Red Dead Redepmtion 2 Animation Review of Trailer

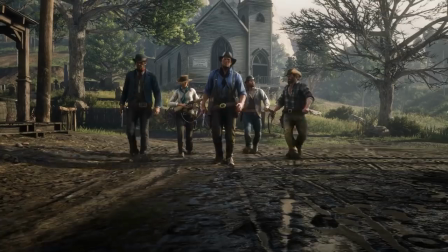This now leads us to Arthur. Arthur has a little swagger on his walk. He's got a little suede to you know side to side.
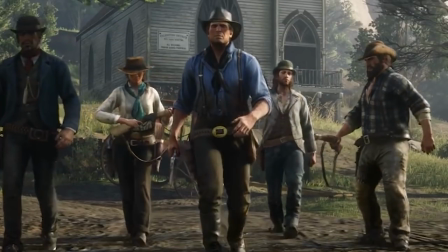In addition to that his belt compared to everyone else's belt his belt is really sagging and there's so
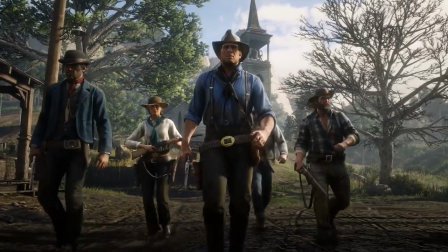much character in these walks and there's so much character that you can go on and on to the clothes they're wearing to how they're wearing their clothes.
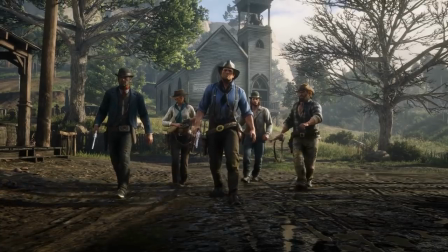It's really great and so for those of you who are doing a walk cycle remember to keep that in mind remember that if you're going to do
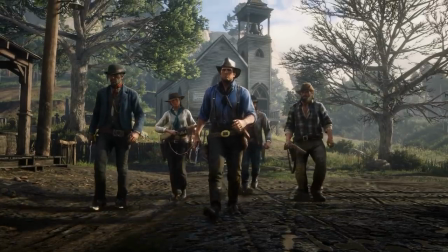something as you know mundane as a walk cycle sell it with some characters sell it with some backgrounds sell it you know you know with with
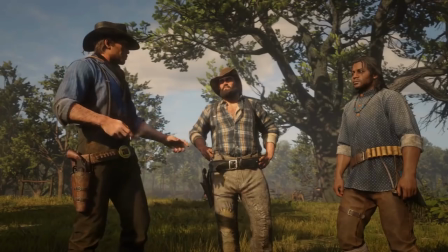clothes you put on the character sell it any way possible to show that this is not just another vanilla walk cycle that there's character
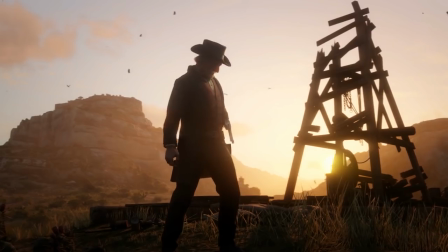behind this walk cycle from that shot we go to this shot with with this old guy putting his gun back into the holster I know many of you guys are like well you know what's so special about this shot but the devil is in the details like I always say and if you notice the animation he looks
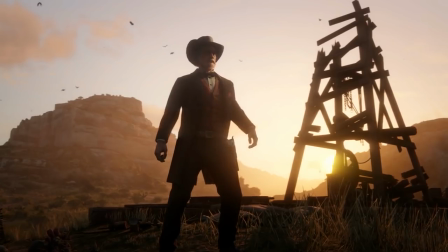for his holster before he puts it away now if we contrast this very same movement with Arthur in the final shot of the trailer
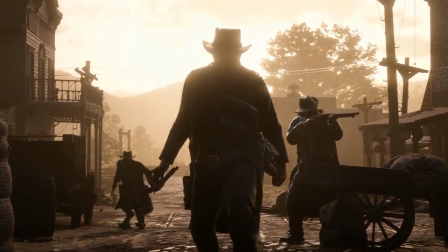Arthur puts his gun away without even looking in addition to that he does a little spin on top of it and then puts it in and it
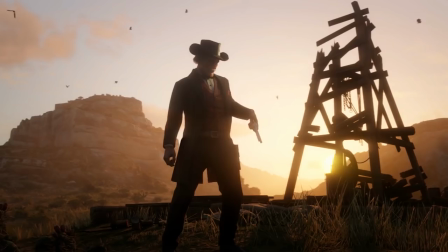shows so much character you don't have to know anything about Arthur you don't have to know anything about his background if you compare this shot to
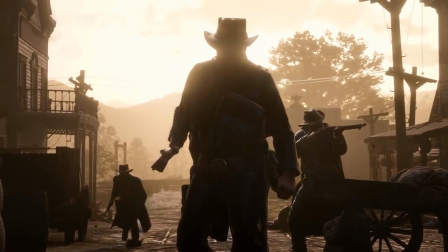the old guy putting in his holster even to the pose that he has it's like this heroic like old guy sheriff type pose it's it's
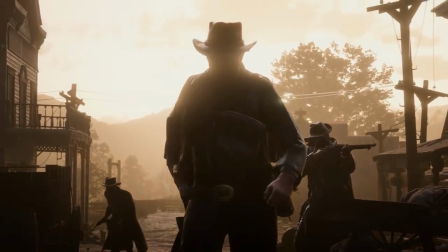night and day so even the most mundane task if you can add some contrast to it it'll sell the character now the next thing i noticed in the
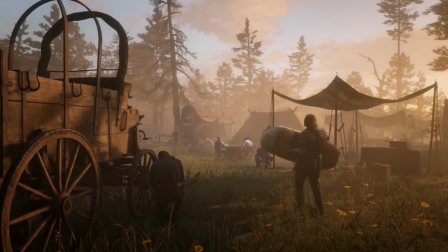trailer it's it's a really small thing and it's when arthur is pouring coffee out well
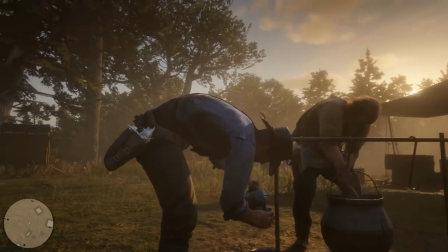i'm guessing it's coffee into his cup liquid if you look closely liquid is coming out of the pot.
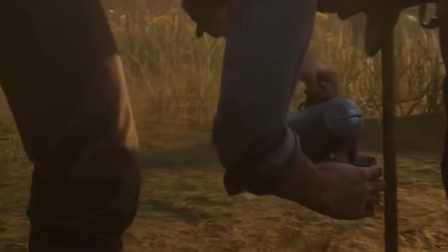I can't tell you how many times I've seen a demo reel where someone is pouring, you know,
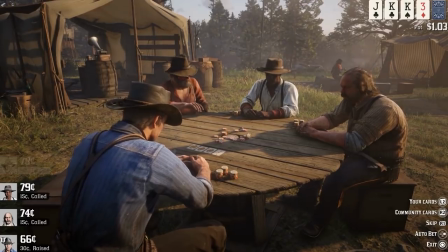some liquid out of a cup or something, or they're taking a bite out of a sandwich and the sandwich is still whole after they bite it.
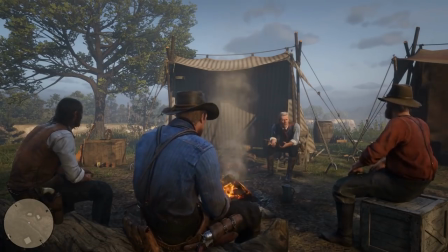That is probably one of my biggest pet peeves. I can't stand it. If you don't know how to do liquid, fine.
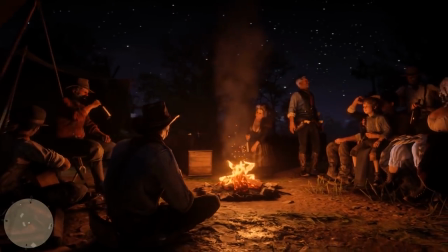Model some polygon, model a cube or something, deform it, and then, you know, animate the transparency or something.
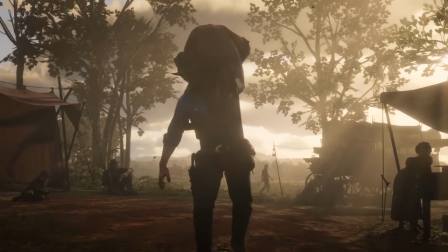Something. Because I can't I cannot stand when someone does a shot with liquid coming out or we're supposed to buy that he's chewing on something
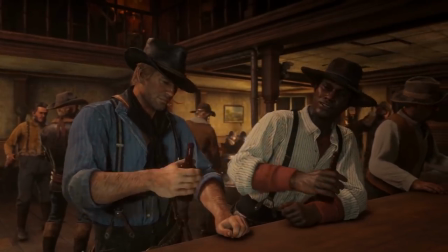and you don't see any food in the person's mouth and it's a close up it takes you away from the immersion of the scene and that's not what you
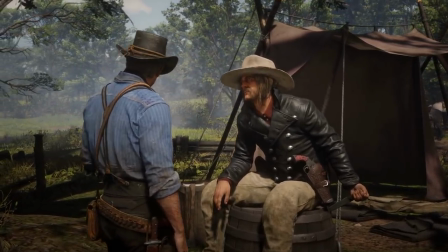want to do it's definitely not the experience you want to have on the audience as
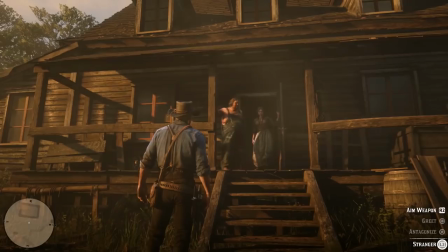an animator now finishing this trailer up there's a small little great detail I noticed and
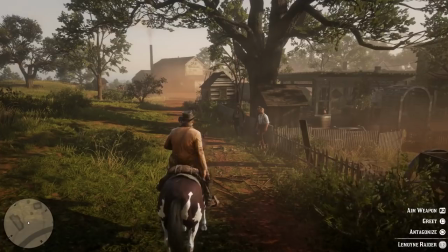that's when he Arthur repositions himself on the horse um it's
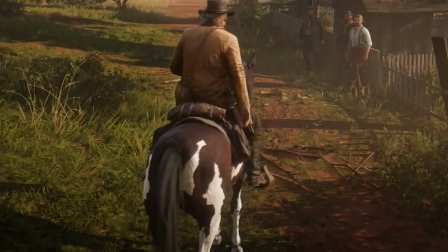it's it's little stuff like that that makes this just amazing to
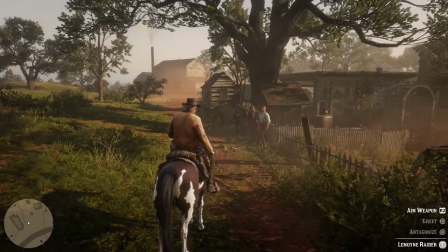watch it's it's it's once you actually replay the trailer you know maybe twice or three times or four times you start to notice little details like that that just it man it's that spit shine polish anyone who's actually you know ridden a horse before you can tell you know after riding a while
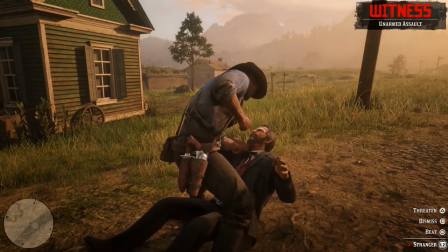it gets it gets a little uncomfortable and you got to reposition yourself so it's great that they included that in the animation and to finish this off I have to say
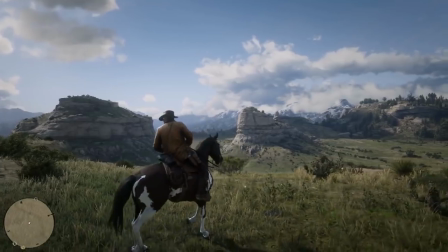this shot is is breathtaking and that is going to be the shot of the horse turning around and in galloping away there
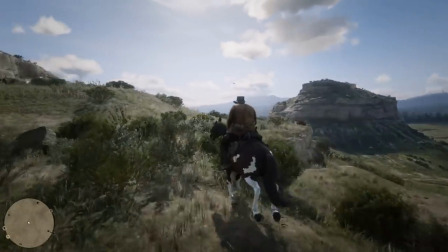is I can only imagine like the technical animator like the work he had to go through to get this to flow as well as it does because
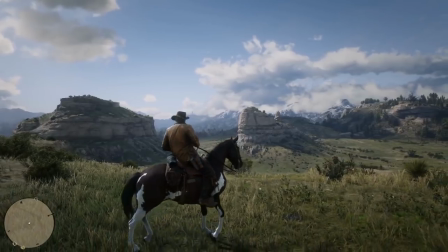it it's it's so smooth and the transitioning is gorgeous you can feel the weight of the horse but you can in addition to that feel the weight and the impact of that horse it has on the rider it has an Arthur hopefully it is just as responsive as it is beautiful to
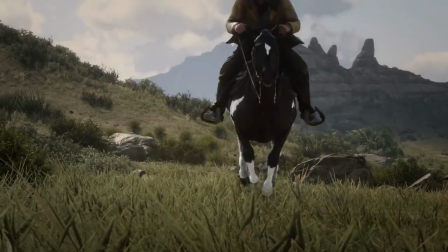watch because I have to say I don't know anything about the story so far I don't know anything about the game mechanics or anything like that but